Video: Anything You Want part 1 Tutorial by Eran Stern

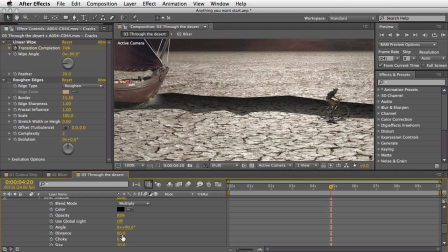(32:48)
I raise the opacity to 85, change the distance a little bit, and this is just something which I eyeballed. So there is no definitive numbers. Everything should match according to what you are working on.
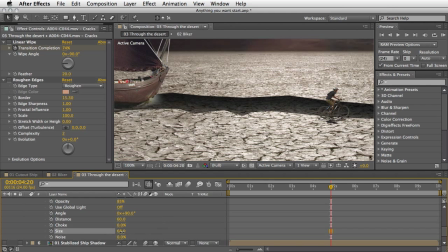(33:05)
And of course, I created a sufficient size, so it will look like there is some kind of a hole in the ground.
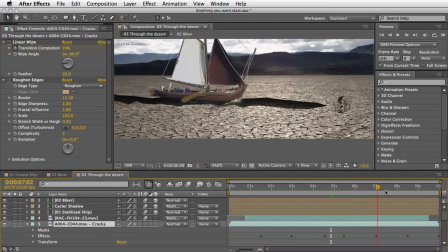(33:12)
So this looks all right. I did it, by the way, at the last frame here.
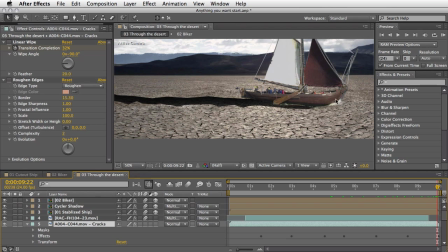(33:17)
So I just wanted to make sure that everything from here backwards will work nice.
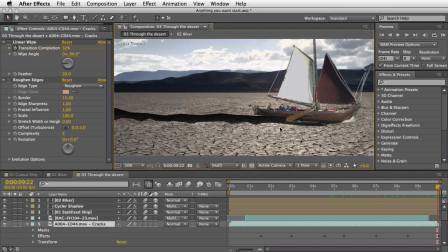(33:24)
So this is the way I worked. Now, it does look a little bit synthetic. So I added the roughen edges effect, which basically take the layer and just make it a little bit more dirty. And you can work with this as much as you like. I ended up with this value.
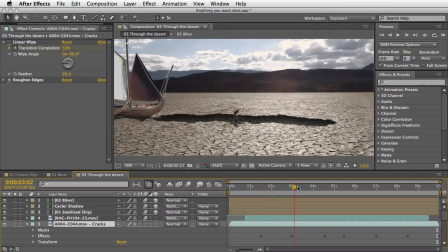(33:42)
Now, in order to reveal it, once the ship is moving across the screen, I just use a simple linear wipe effect,
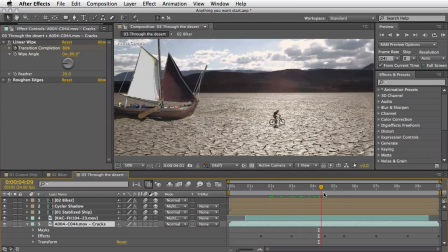(33:51)
which means that this layer, the cracked layer, is basically just wiping itself in,
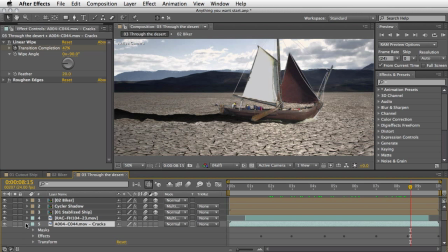(33:58)
timed to the ship movement. And that's it almost. The last step was to create a shadow for the ship. Same idea, more or less, as the shadow for the cycler.
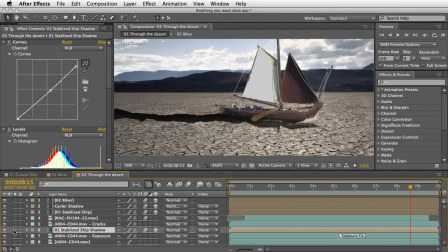(34:15)
Except that for this instance, instead of using the transform effect, I actually went with the CC slant effect, which gives you basically both in one. It gives you the transformation and also the color.
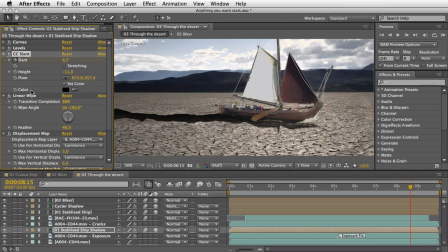(34:32)
So it will actually save you a little bit if you don't need to do any rotation for the shadow, which I had to do for the biker shadow, for the cycler shadow. So the arrangement are quite the same.
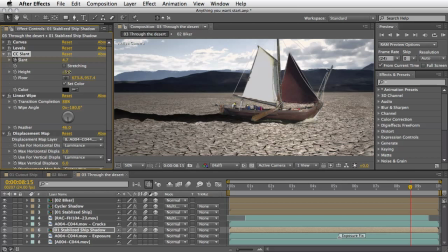(34:48)
The CC slant effect, I will play with the height a little bit so you can see how it looks like. So this is it. And this is just to smooth out where the two layers are meeting. There is no animation here. Once again, I've added the displacement map effect.
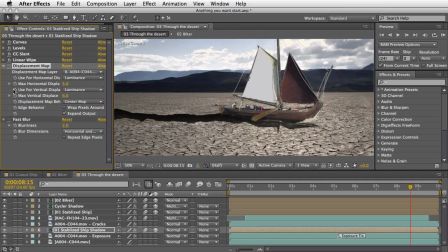(35:06)
Okay, so this is without the displacement map. And here in this example, it's actually contributing a little bit more than at the previous one. And of course, at the end of it, I just thought that a little bit of blur is in place.
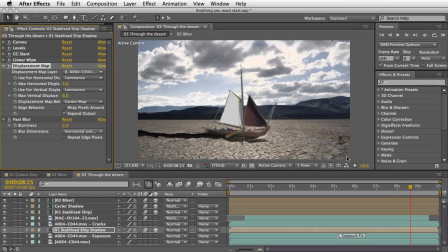(35:22)
And basically that's it.
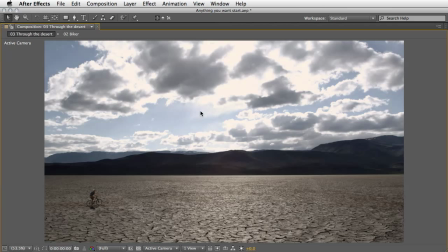(35:24)
So let's move to full screen now and create a final round preview to see everything combined together.
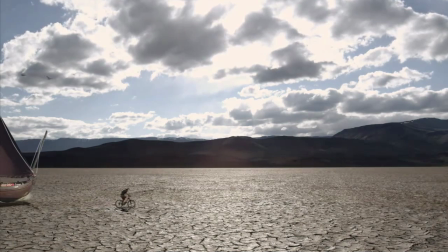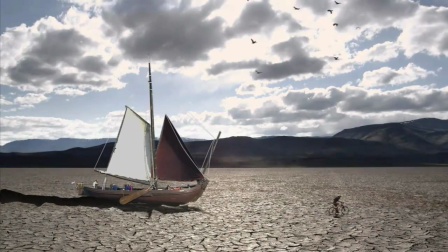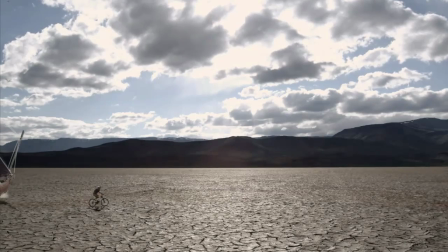(35:41)
So hopefully you will join me on part two,
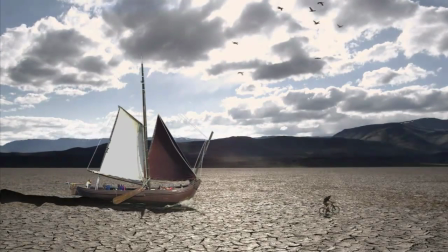(35:45)
which will take this scene and arrange it in a living room of a couple,
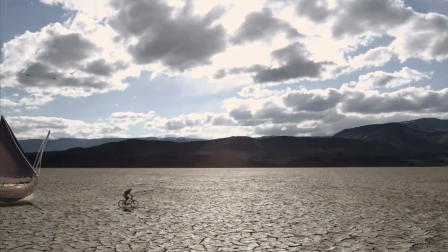(35:52)
and then we will end up with our final spot.
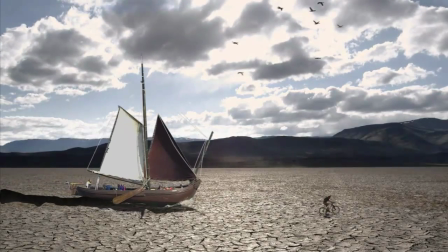(35:56)
Until then, I hope you gather a few ideas from this presentation.
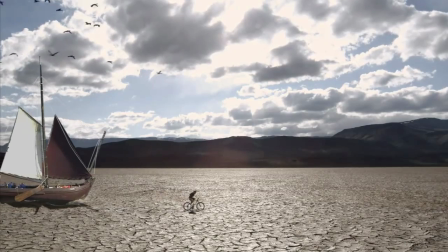(36:02)
And on behalf of artbeats.com, this is Eran from Stern Effects, wishing you a great sunny creative day.